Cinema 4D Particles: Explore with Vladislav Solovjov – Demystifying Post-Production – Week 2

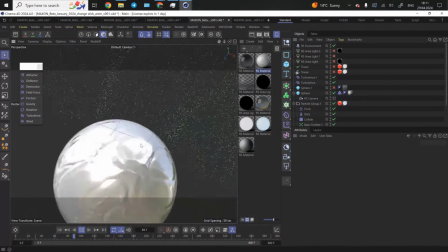4224s
So the particles go from this way, and as you can see, they start bouncing.
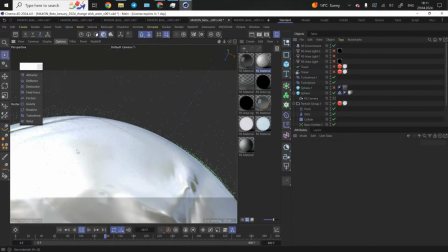4231s
So I go to quick shading, I just disable the materials, you'll be able to see it.
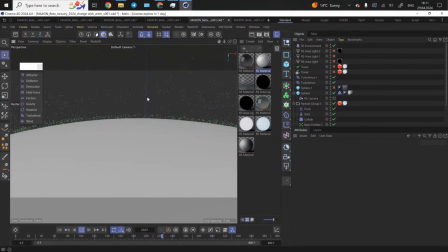4235s
As you can see, the particles kind of bounce and try to collide with each other, and it brings these organic movements in collision.
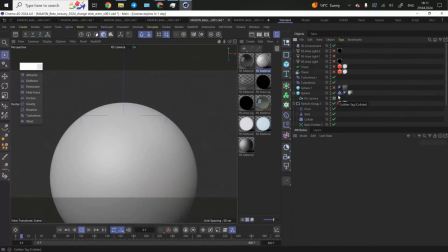4248s
To be fair, I had this just discovered just accidentally all of a sudden.
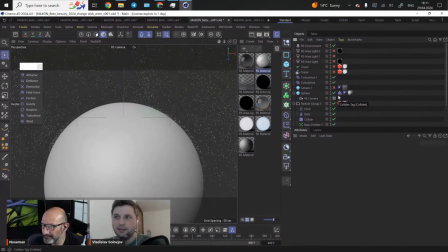4255s
I don't know. This is what I'm talking about. You just play around with C4D, you can come up with very cool looking things. Not even like instant, but cool, because it's just like a little playground.
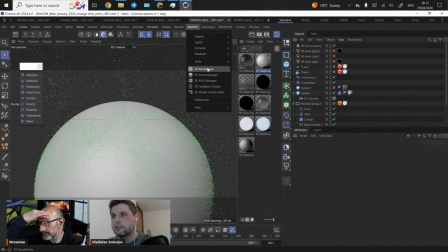4270s
And if I go back to the Redshift render view,
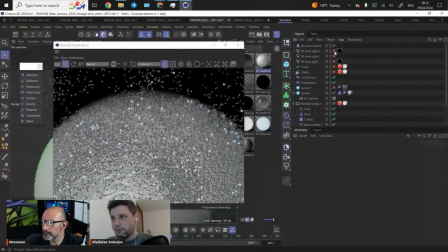4274s
yet again here I had my just 3 light objects.
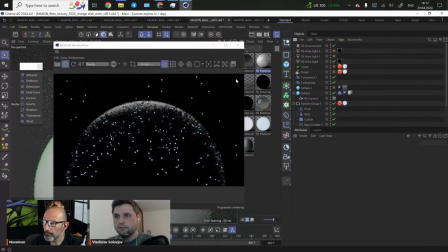4280s
One light object was responsible for the fog. So we had like a rim light illuminating the sphere from the back.
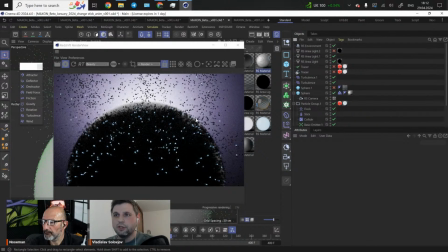4288s
I also had the backdrop volumetric lights. How I did it, I just went to the settings. These two area lights had 0 volume effects.
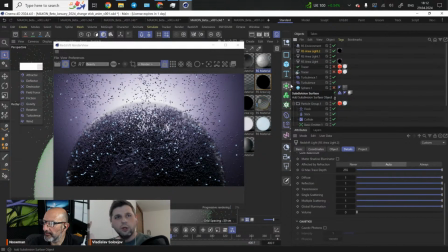4302s
This is how you can just manage the lights. If you don't want the whole composition being overexposed, you can just turn the volume off in your Redshift lights details section. And here it has the volume set at the level of 0.1.
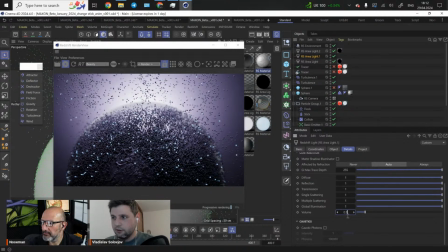4322s
That's it. Or it can be
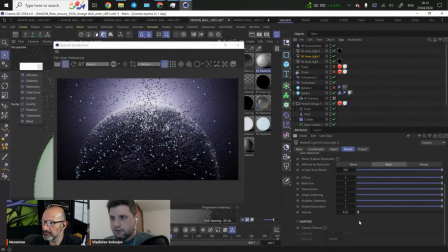4327s
like this or like this. So
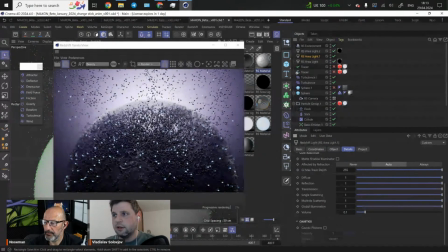4334s
you can just play around and have fun. And yet again, in my camera, I has the depth of field activated.
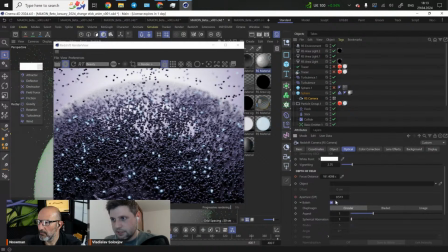4343s
So the bokeh, this is the bokeh I had. I'll just duplicate this camera. I'll turn this off.
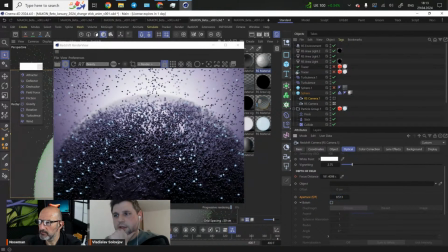4352s
So if I turn off the bokeh, the composition will just look quite boring.
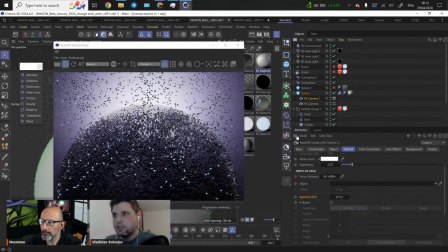4363s
Yeah, so you don't have any depth in your scene, but as soon as you turn this thing on,
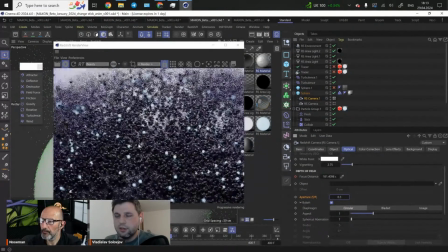4369s
and you can even decrease the aperture, you start getting
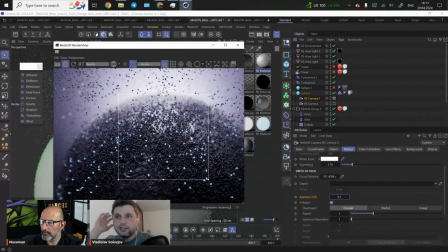4377s
a lot of depth in your composition. And this is how I made this scene. Relatively easy, very, very quickly. I think I made this scene in a couple of days, but it looks pretty cool when you turn everything on.
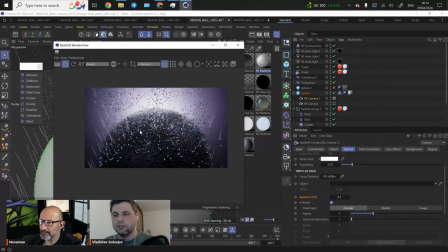4391s
So now you have the trails, the traces following the simulation,
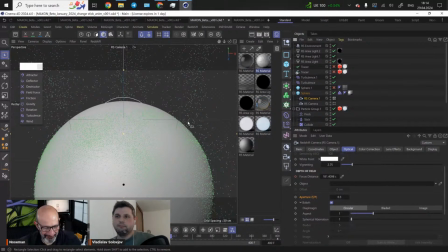4399s
and just 2 meters. That's it. I think that was the last thing I wanted to show. So I think we tackled many different modifiers of the latest C4D Particles system. I can't wait to see more updates coming from Maxon. It works. What I like about the particles, the last thing I want to note it is like GPU accelerated. It's speedy. So this is what I appreciated a lot. It is. Yeah, it's speedy. Well, having said that, Vlad, thank you so much for. Thank you for having me. It's our pleasure and an honor. Thank you, everybody.
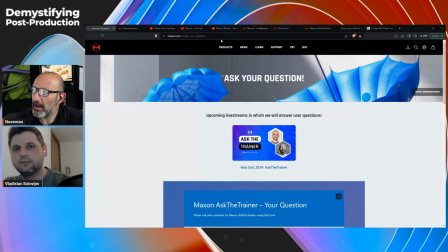4451s
Let me just share this. Go up in the chat and find all the links. Yeah, follow Maxon tutorials. Sorry for interrupting you.
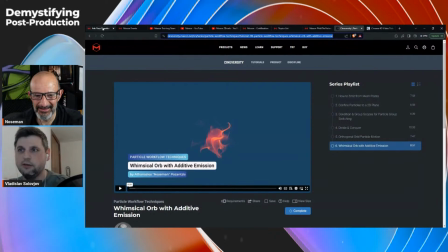4464s
The Maxon tutorials. Just follow this thing. Like Early Waits and Jonas are my favorites.